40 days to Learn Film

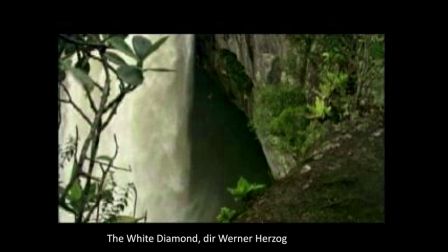62:06 And so Herzog drops a rope and has his camera person go down on the rope and films the cave. We see swallows flying into the cave. And after this shot, we think we can't wait to see what's in the cave.
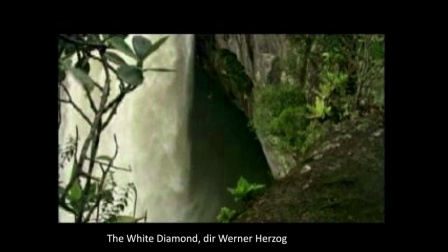62:23 But Werner Herzog says on the soundtrack, "We filmed it, but it was too beautiful, so you can't see it." And that's something like the sublime. It's so beautiful that you'd be overwhelmed. By not showing it, makes us use our imagination.
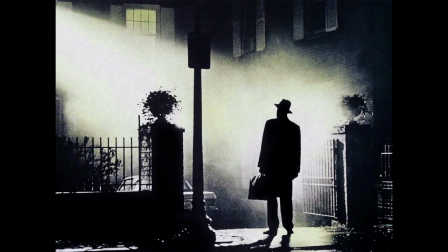62:42 A very different type of movie sublime, you could say, is this. This is the film The Exorcist, which I saw too young and really gave me nightmares. It's, of course, about a girl possessed by the devil, and this is the priest coming to try and exorcise the devil from the girl's mind and body and spirit.
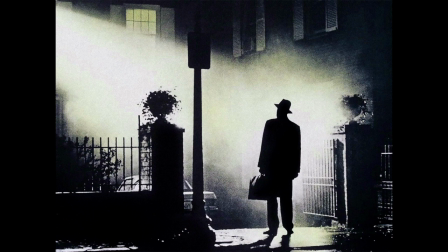63:00 What's sublime here is the lighting. First of all, that the light flooding out of the room as if there's something in there, something overwhelmingly powerful, something timeless, evil or good, or we're about to see the combination,
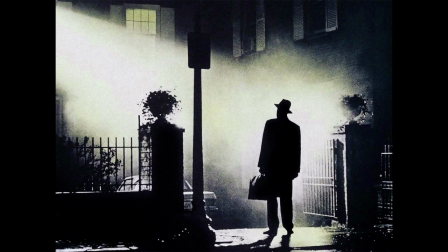63:19 miscegenation of evil and good. And that, you know, I'm not Christian and lots of us are religious and lots aren't, but even if you're not religious, to see this clash between elemental forces of good and evil with something like the sublime,
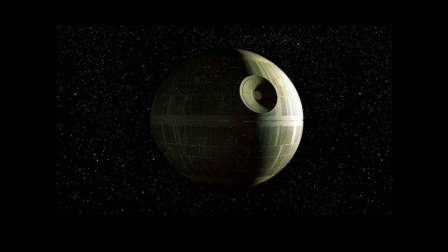63:37 something like a volcano. And from the same era, the Death Star and Star Wars. I remember as a boy seeing this, and this is another example of the movie sublime. It was so massive when it appeared on the screens, in the big screens, and when we first saw Star Wars, we were overwhelmed.
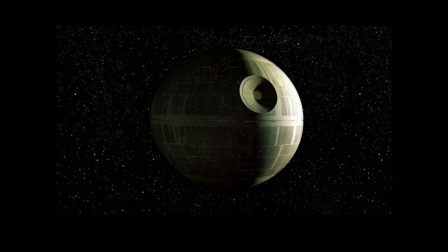63:56 All those tiny dots of lights are rooms, and this is like a spherical city. It's sort of perfect, but evil as well. It is the devil in some ways. Look at that beautiful light curving on it. It's like a moon, but it's like the devil. And talking about the moon, look at this.
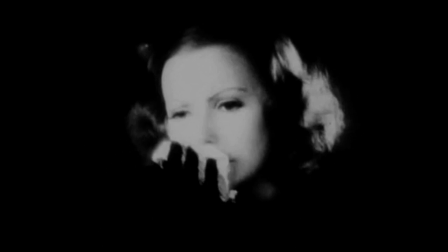64:22 Greta Garbo, silent cinema. She wipes her brow, the sadness of her face,
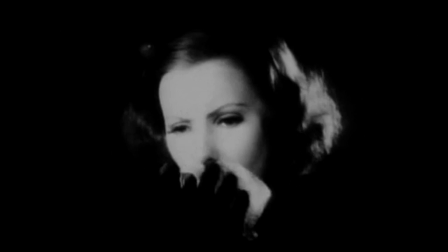64:30 isolated in a dark sky, the moonlight on her hair. Light bouncing off her face.
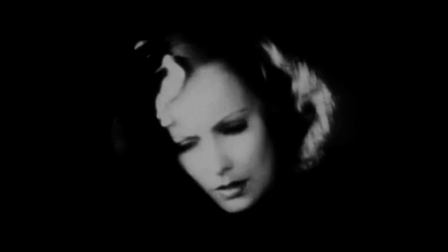64:37 She's like a distant star. Is it tragedy? Is she smelling that? Has she just had bad news? And she,
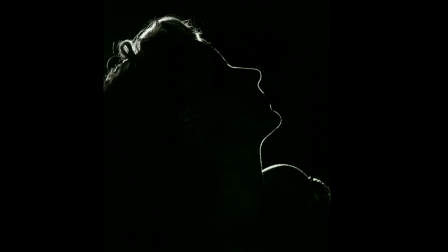64:49 the sort of definition of the movie Sublime. Look at that image of her. So we just see the trace of her nose and her chin and her neck and her shoulder and her hair.
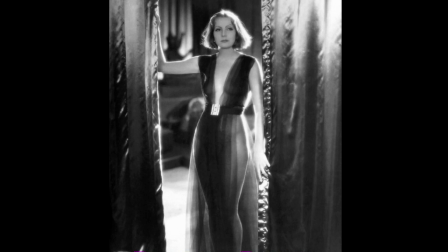65:02 And look at that picture of her. Backlit, eroticized. We can see the curve of her thighs. We can see the hints of her breasts. Her hair backlit like that. The flatness of this image. Everything behind her is out of focus. Even she is out of focus for a lot of it.
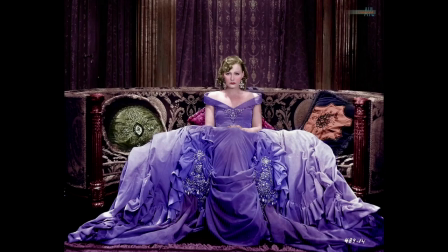65:21 This is somebody who's transfigured by light. And just for fun, look at this image of her. Is that sublime? You know, the lighting's completely different. Cold, harsh, hard. No softness here. This was originally a black and white image and it's been colorized.
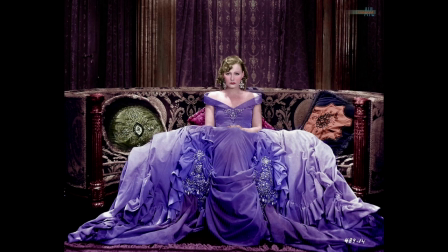65:37 But, you know, her tiny face amongst all these textures and fabrics and colors. And it's like the most complicated Renaissance painting. It's a bit like the Bologna painting that we saw earlier.
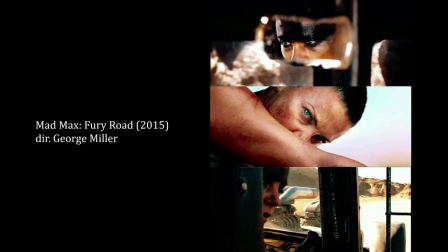65:57 And finally, in this section, we have this
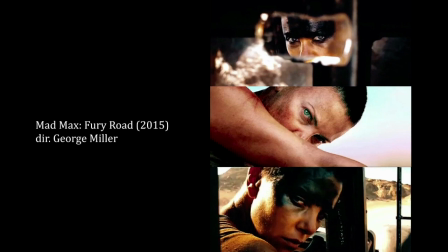66:04 Furiosa in Mad Max Fury Road. I'm sure you've seen this film.